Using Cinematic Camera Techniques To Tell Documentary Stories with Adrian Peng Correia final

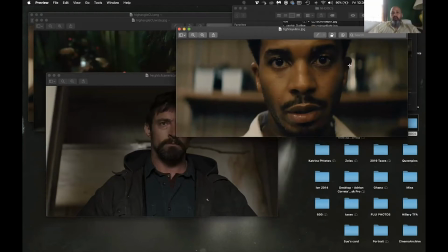1734s
this is a much more intimate but again this is a longer lens so this has a much more kind of like flattening and kind of handsome effect on Andre Holland's
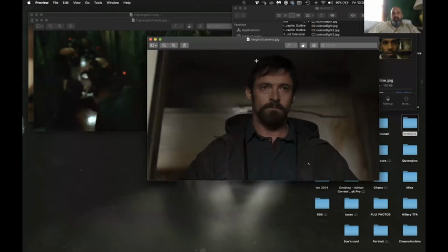1745s
face whereas this there's something a little bit more immediate
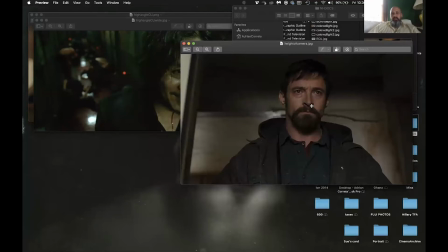1750s
to this frame you know like it it kind of doesn't flatten out the the nature of Hugh Jackman's face you know it's got a little bit more you can see a bit more of the angle and the detail in his nose to face work and because of the fact that the lens is probably in this shot about four feet away from him you know this there's
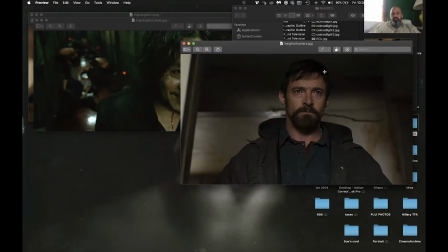1769s
a much more kind of immediate less not dreamlike but less stylized appearance this is almost stylized in the other way there's almost this kind of like frantic
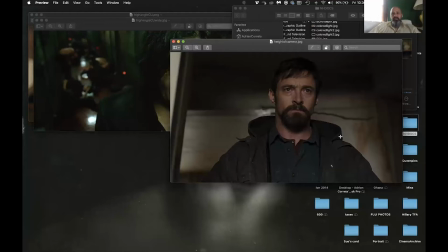1780s
immediacy to this sizing with the lens being a 35 millimeter lens being this close to subject that's the thing about lens focal length choices and and proximity of camera to subject there is a bit more the closer the for me the closer the camera gets to subject
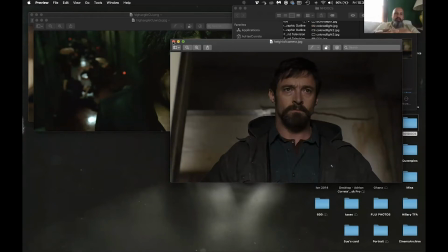1799s
the kind of more immediate the connection is um you know like if there's there's something as
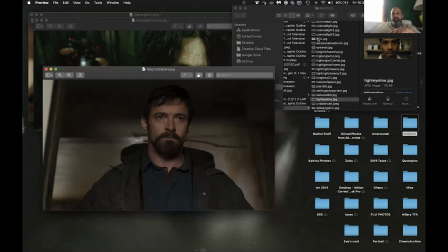1806s
stylized and to me in this frame as it is in this frame you know like
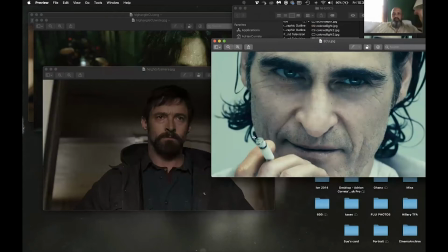1813s
i just feel like for me sure this is a very very tight frame and it but it has a different kind of energy you know it feels a little bit more photographically specific there's there's a there's a more
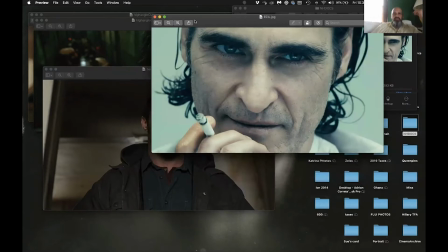1827s
definitive drop off in terms of focus it basically kind of floats just the face
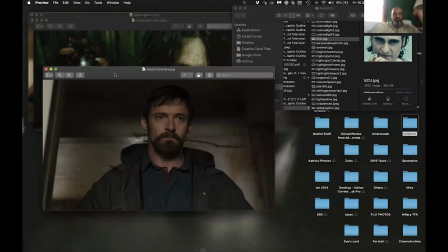1831s
whereas this frame this lens regardless of the differences in lighting
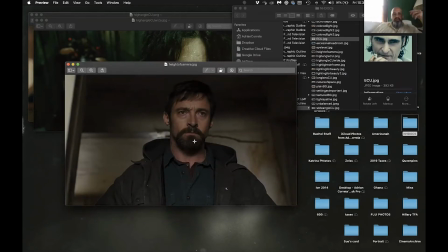1837s
there's something more specifically i can feel the fact physically that he's closer to the lens you know more of him is sharper and focused but there's still a drop off to this background and these are the same kind of effects that you'd
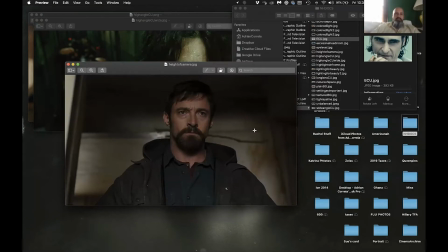1855s
be achieving with a documentary subject if you're looking to feel something in terms of the immediacy of somebody to lens use wider lenses closer to subject then the question the other question that comes into
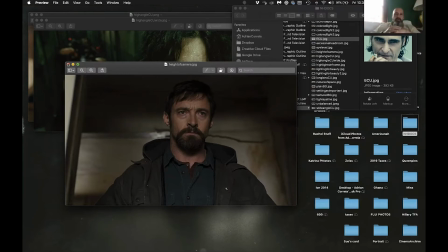1870s
this is how is it going to affect your interviewer if you have a camera that close to them i mean it's a fair argument but it's something you have to know as a documentarian if you have a specific language you're trying to create with your documentary you know then
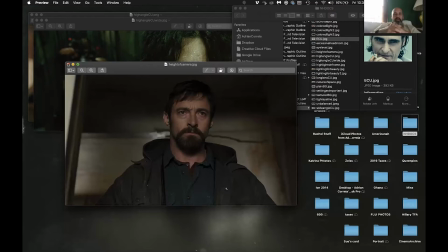1887s
you have to find some other ways to be able to make maybe someone who isn't comfortable comfortable in front of that camera if you're looking to maintain photographic continuity with a style that you've chosen for your documentary.
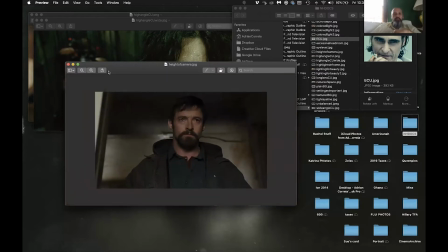1900s
So if you know your subjects are not going to be comfortable with the camera this close to them to achieve this effect, then you kind of have to find some way to make them comfortable. And usually over the course of interviews, I've experienced with documentaries that if you can keep somebody,
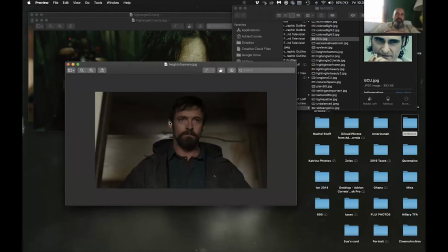1916s
once people start talking, and usually then they just, you know, they kind of forget about the camera.
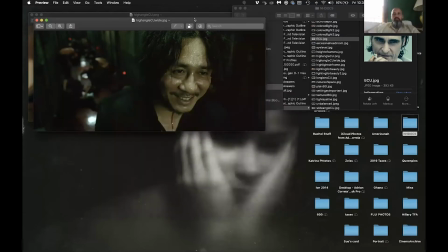1921s
The one exception to that is if, you know, you're doing something with a very, very wide lens, It's very, very close to subject, you know?
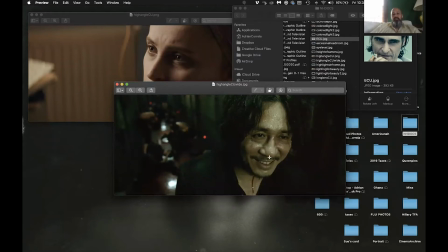1929s
So like, I'll give an example. So if you're doing a wide angle closeup quote, this is probably somewhere about a 21 to 24 millimeter lens.
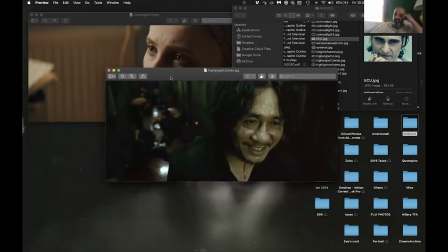1939s
This is from the old boy, this Korean film. But this camera is probably about two and a half feet away from somebody. Would you ever shoot this kind of thing for a documentary? I mean, it's a big choice.
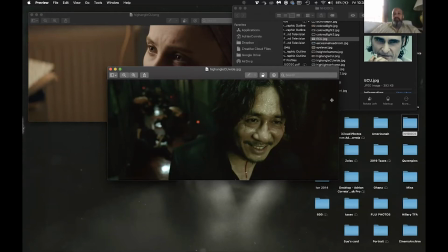1955s
It's a big choice. But imagine if you, and obviously the person would have to be careful with the camera this close. What I would probably end up doing if I did something this stylized for a documentary is that I would probably end up locking the camera off and not having an operator near it.
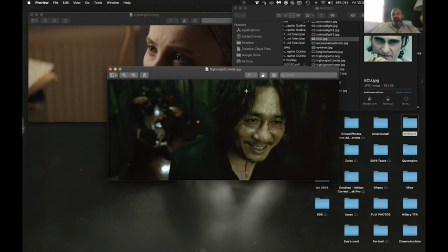1970s
And then just creating some separation between the camera, the interviewer who I pulled back away from the camera, and then let the subject and the camera be in the space and move everybody back away from it.
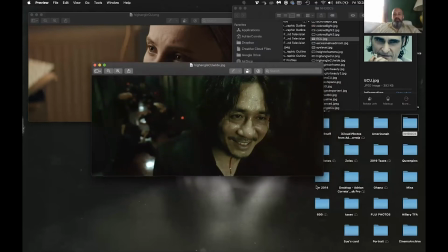1984s
now why would you shoot this type of shot for a documentary well like imagine if
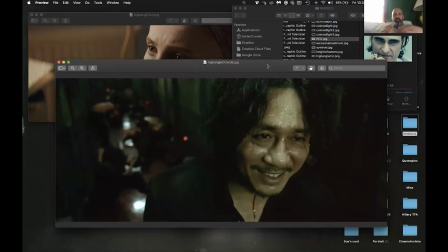1989s
you were doing something like a documentary on corrections officers in supermax prison you know and imagine this was elevated and down underneath here it was a an open yard where there were a bunch of inmates or basically
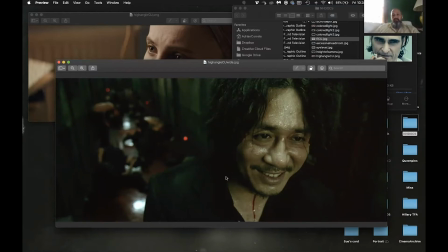2006s
a row of cells back here and you had a corrections officer kind of very close in the frame here. You know, that says something very specific about the immediacy of subject. The lens also includes a great deal of the background in the same frame, and it has dynamic depth to it with this kind of dramatic diagonals going off into the background.
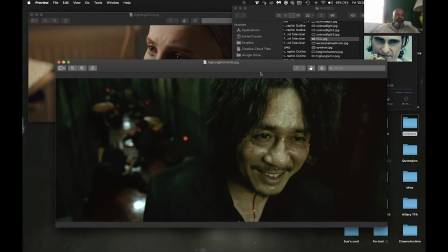2027s
This is definitely a super stylized choice, but it's a really interesting frame. Now, if you're looking to shoot that kind of documentary, I don't think you'd need to consistently shoot this shot for every subject or piece that you were shooting, but, you know, camera dynamics play a role in terms of your storytelling. They just do.
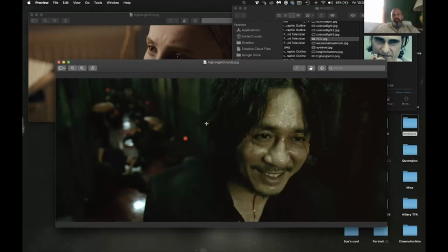2044s
So if you're doing something where you had this kind of like idea of having a person here and, you know, you're talking about the dangers of the job or something like that and the dangers of the setting,
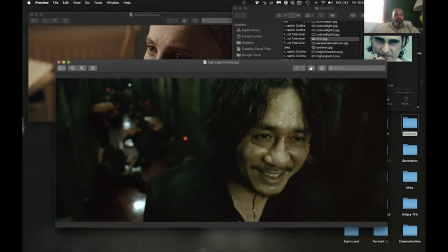2057s
something specific about where you put him in the setting or her in the setting, then, you know, like this kind of shot tells a very specific kind of interesting story.
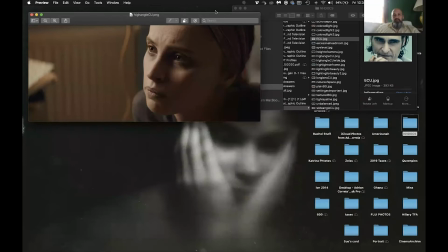2067s
Is that appropriate for your style of documentary? Again, these are choices you have to you have to you have to make. So let's keep going down here.
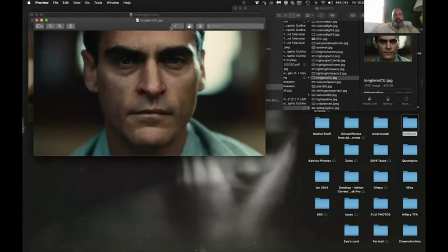2081s
So I just want to show you another example of like a handsome or long lens close-up.
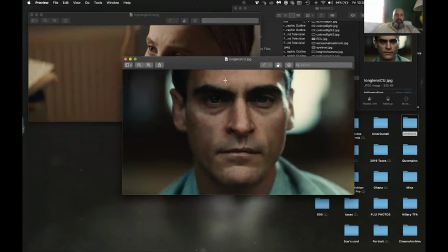2088s
This is from the movie The Master, Joaquin again, but this is probably 150 millimeter lens maybe a little bit longer and you can tell just how shallow the depth of field here is he's basically his nose is in
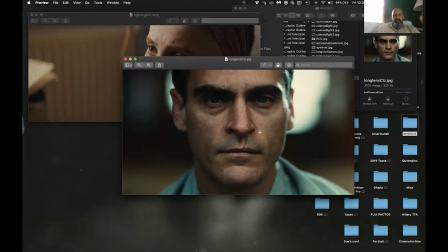2103s
focus the flat plane of his face is in focus and this eye is in focus this eye is already starting to drop off because of the slight tilt of his head and basically by the time you get to his cheekbone here like this is starting to drop off and fall away out of focus now you're talking about a very specific he has a very prominent nose.
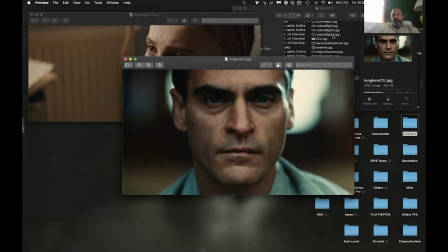2123s
And if you ever see a wide-angle close-up of Joaquin Phoenix, I don't have an example here, but like his features are exaggerated. If you look at the movie Joker, there are quite a few wide-angle close-ups there that kind of accentuate the angularity of his face. This particular long lens shot,
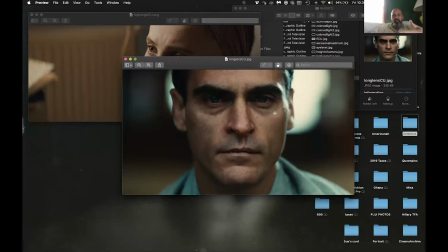2142s
you can end up seeing like this almost kind of, this kind of shortens his features and it kind of makes his nose, which is tends to be more prominent in terms of its angularity and size to his face.
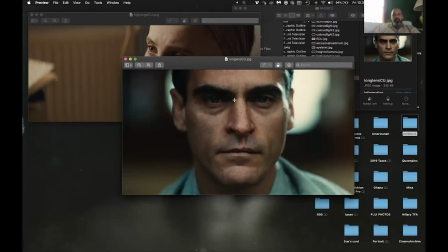2155s
It almost kind of, this is not the perfect word, but it kind of normalizes the size of his nose and his face. It almost, you know, it renders his face in a very kind of pleasing and handsome light. So, but this is a very long lens close-up. Very, very specific in terms of focus. Very, very specific in terms of style.